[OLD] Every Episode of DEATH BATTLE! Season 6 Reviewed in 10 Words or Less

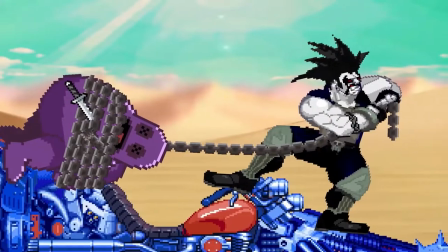Ghost Rider vs. Lobo is the pinnacle of badass despite being yet another Marvel vs. DC episode. Hey,
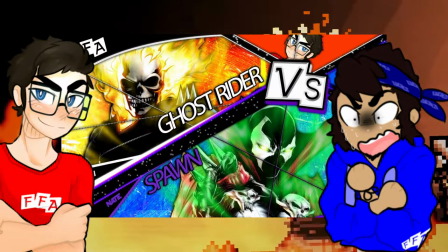I heard that, buddy. Unlike my geek of a colleague, Cameron. Comic episodes just don't excite me anymore due to how frequent they've gotten.
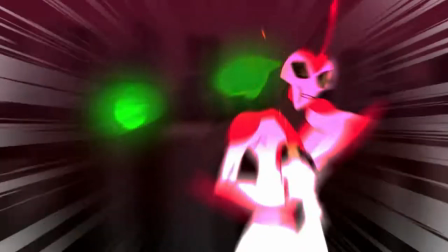It's to the point where an episode has to do a lot to grab my attention, which is part of why Aquaman vs. Namor got docked.
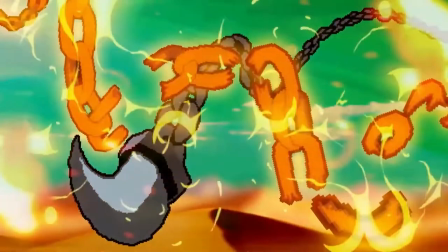But I can't ignore how freaking cool this one is. The voice acting is some of the best from this season.
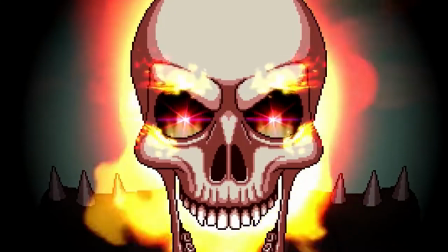Lobo feels like he's voiced by John DiMaggio, something I would never say lightly.
I'm gonna skull frack ya!
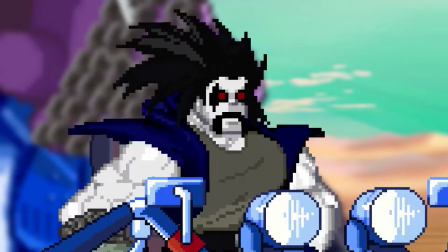He's voiced by Lord Jazzer, who previously did Deathstroke. Fitting that he returned to play a character who's essentially an overpowered version of He Who Shall Not Be Mentioned.
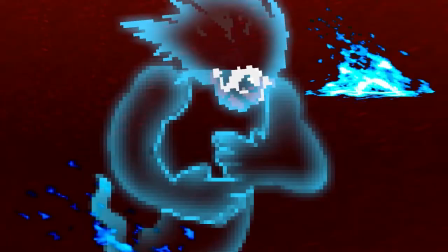I'm super happy with the direction they went with for Ghost Rider, because it leads to a death that would probably go in my top 5 for the show.
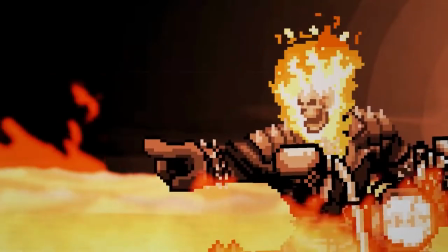You wanna know why? Build up. Ghost Rider begins the battle with his usual speech that gets interrupted abruptly.
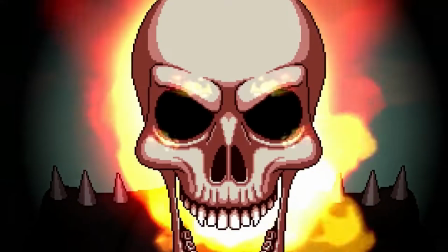He tries finishing things quickly by doing the penance stare, which is great, and is once again interrupted.
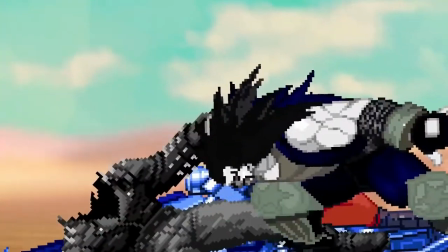Your soul will burn in hell. I like your funny words, Magic Man.
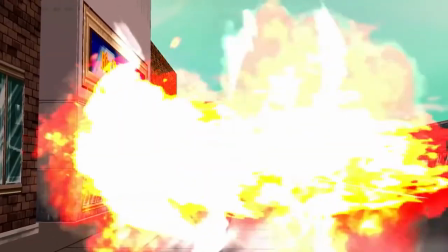At this point, we can hear now he's getting more and more annoyed with Lobo's antics, as evidenced by Stephen Kelly's exasperation.
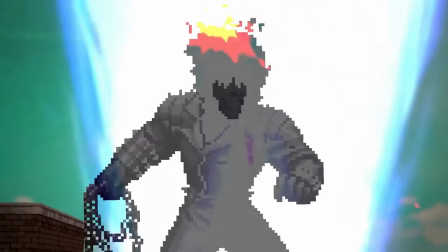Next, Zarathos comes out, bringing this episode to a whole new level of badassery.
You will all die.
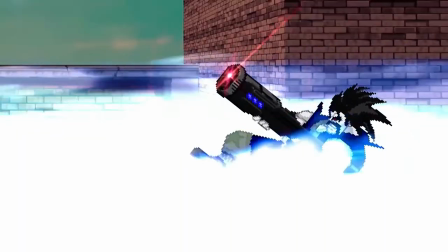But then Lobo blows him up with his rocket launcher. By this point, he's beyond pissed.
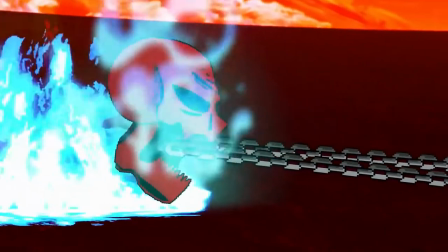So seeing him finally bring Lobo down a peg and actually get to finish his speech from earlier now has a brand new layer of catharsis.
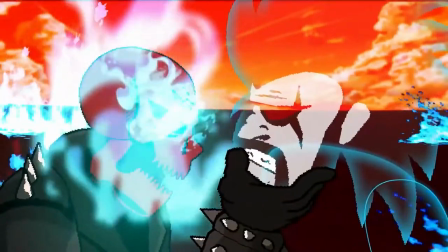Not to mention the fact that DC had been on a ridiculous winning streak up to this point. It may not be the most gory death, but it's all about the context that makes it so satisfying and thrilling.
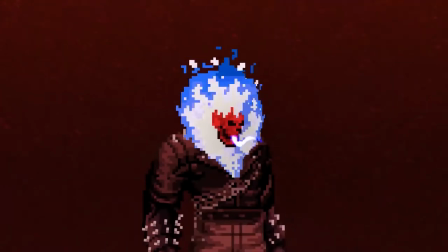And it's a visual treat with the incredible sprite work as well as an Earthbound reference. I'm honestly pissed at myself for excluding this one from the list.
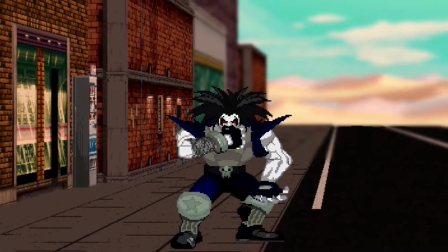But like I said, something's got to give.
Fate.
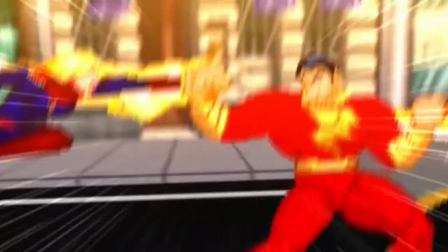Finally, I'd like to give super brief shoutouts to Captain Marvel vs. Shazam, Weiss vs. Mitsuru, and Dragonzord vs. Mechagodzilla.
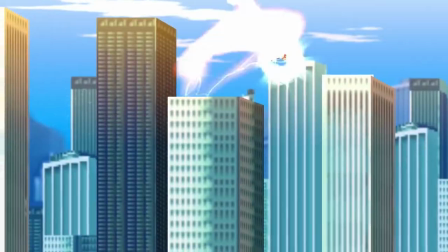On their own, these are all great episodes. They're unfortunately overshadowed by the rest of the season for me.
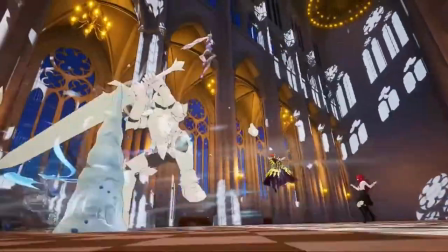Each one has killer music, beautiful animation that shows how far the show has come, and standout voice acting,
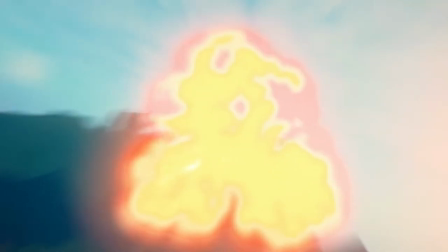with notable highlights for me including Hitomi Forel as Akane Yashiro, this show's first Japanese-speaking voice actor,
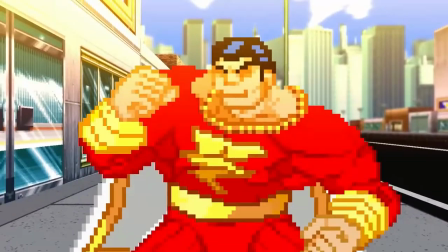Corey Petit making her epic return to YouTube as Mitsuru, and Michael Kovach as Shazam, a man who's most known for playing Angel Dust.
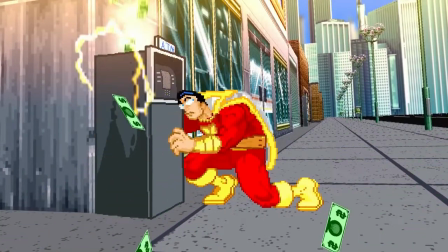No, I'm not kidding.
Oh, geez, stop, stop, stop! Stop right there! Huh? You really think you can get away with something so petty?
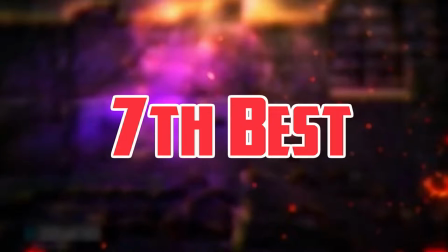I can suck your dick. Say the line, Bart! Done, huh?
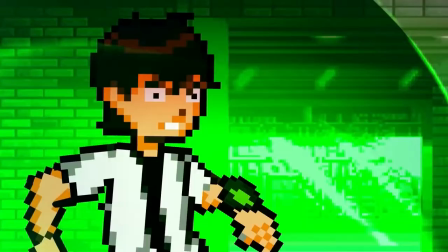Yeah!
Ben 10 vs. Green Lantern.
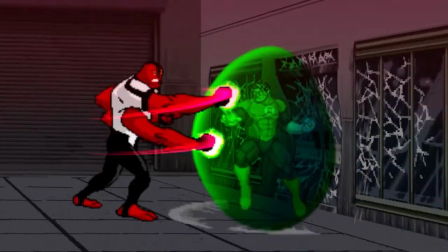Ben vs. Hal, all controversy aside, is one that I love, but can understand where people who don't like it are coming from.
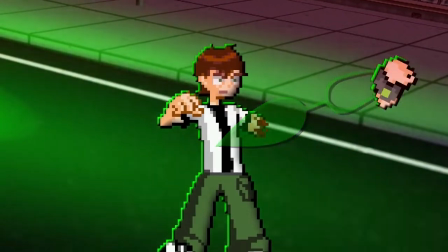Obviously, I don't agree with the scissors being a legitimate criticism, but the lackluster results analysis,
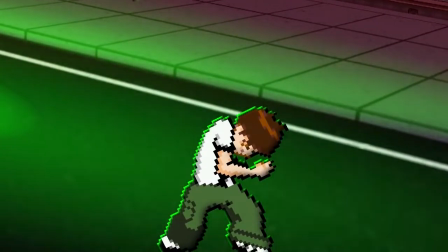time travel logic, and death that is for some reason gorier than Carnage vs. Lucy are understandable complaints.
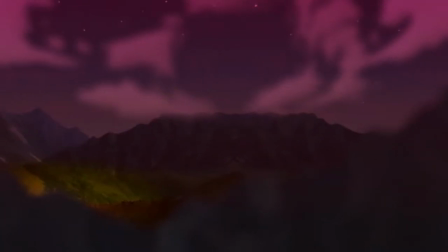Though, to be fair, I've always thought that death was pretty satisfying given the amount of hell Hal got put through, and the fact that it's a kid getting smushed by a comically oversized boot makes it hard not to laugh.
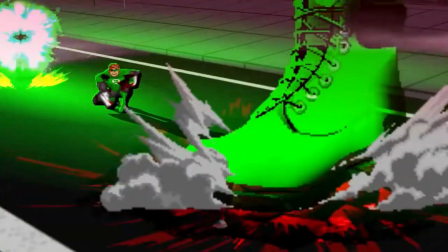Can I get an instant replay on that one? Beautiful.
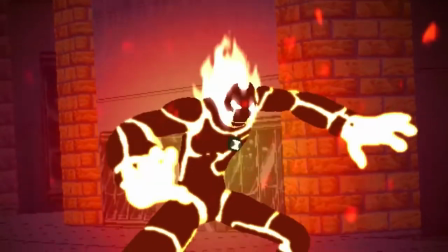Speaking of Carnage vs. Lucy, the animation has this beautiful blending of sprites and hand-drawn that lead to fantastic moments like the supernova and Wagbig's hand-to-hand combat.
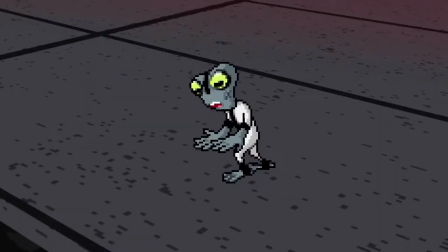The voices are incredible, and it's impressive hearing Nicholas Andrew Louis do so many distinct voices at once, even if hearing a Teen Ben voice come out of Kid Ben's sprites is a little weird.
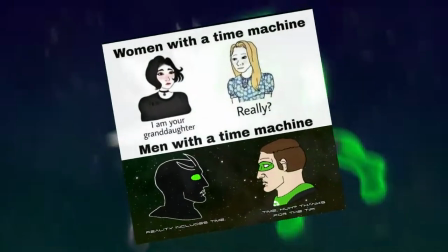Here's hoping we get more Bradley Gareth in the future. While he's mostly famous for this line, we shouldn't forget that his performance here is actually really good.
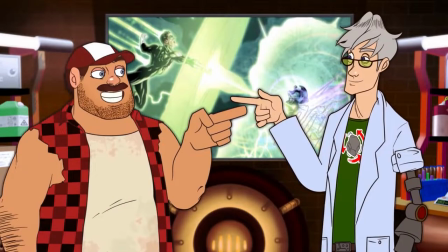Wiz and Boomstick have great bits like the Yellow Elephant, as well as this adorable bonding moment. Emerald Heroes is one of the best tracks this show has ever made.
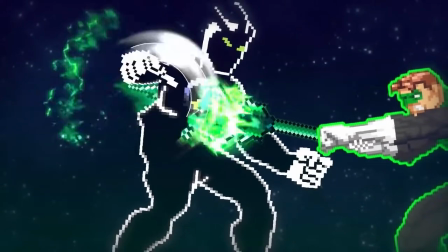You just can't deny it. This episode may get bogged down by quite a few little issues, but the good far outweighs the bad in my opinion.
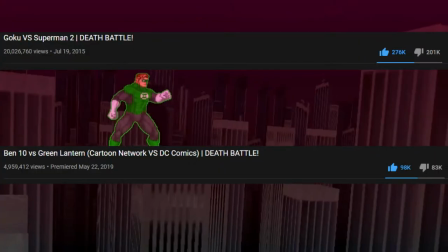And I'm pretty annoyed that this is the episode to surpass Goku vs. Superman 2 in terms of dislike ratio.
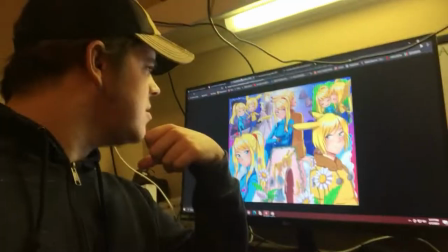Do you people have no good taste in memes? I'm talking to you, Steve! What?
What is your problem with my flow?
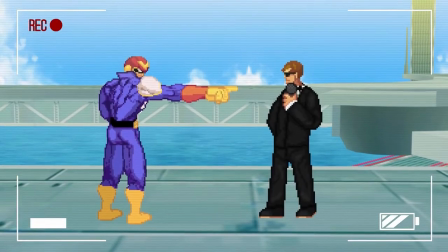Johnny Cage vs. Captain Falcon. If I were forced to describe this episode in one word alone, my answer without a doubt would be hype.
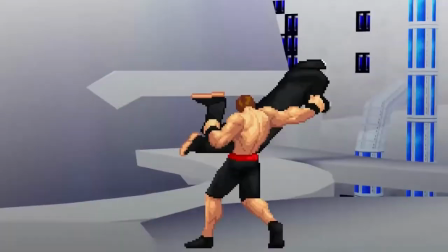Every damn time I watch this one, it feels like the very first. But it's not all that surprising given the characters chosen for a matchup I don't think anyone could have predicted.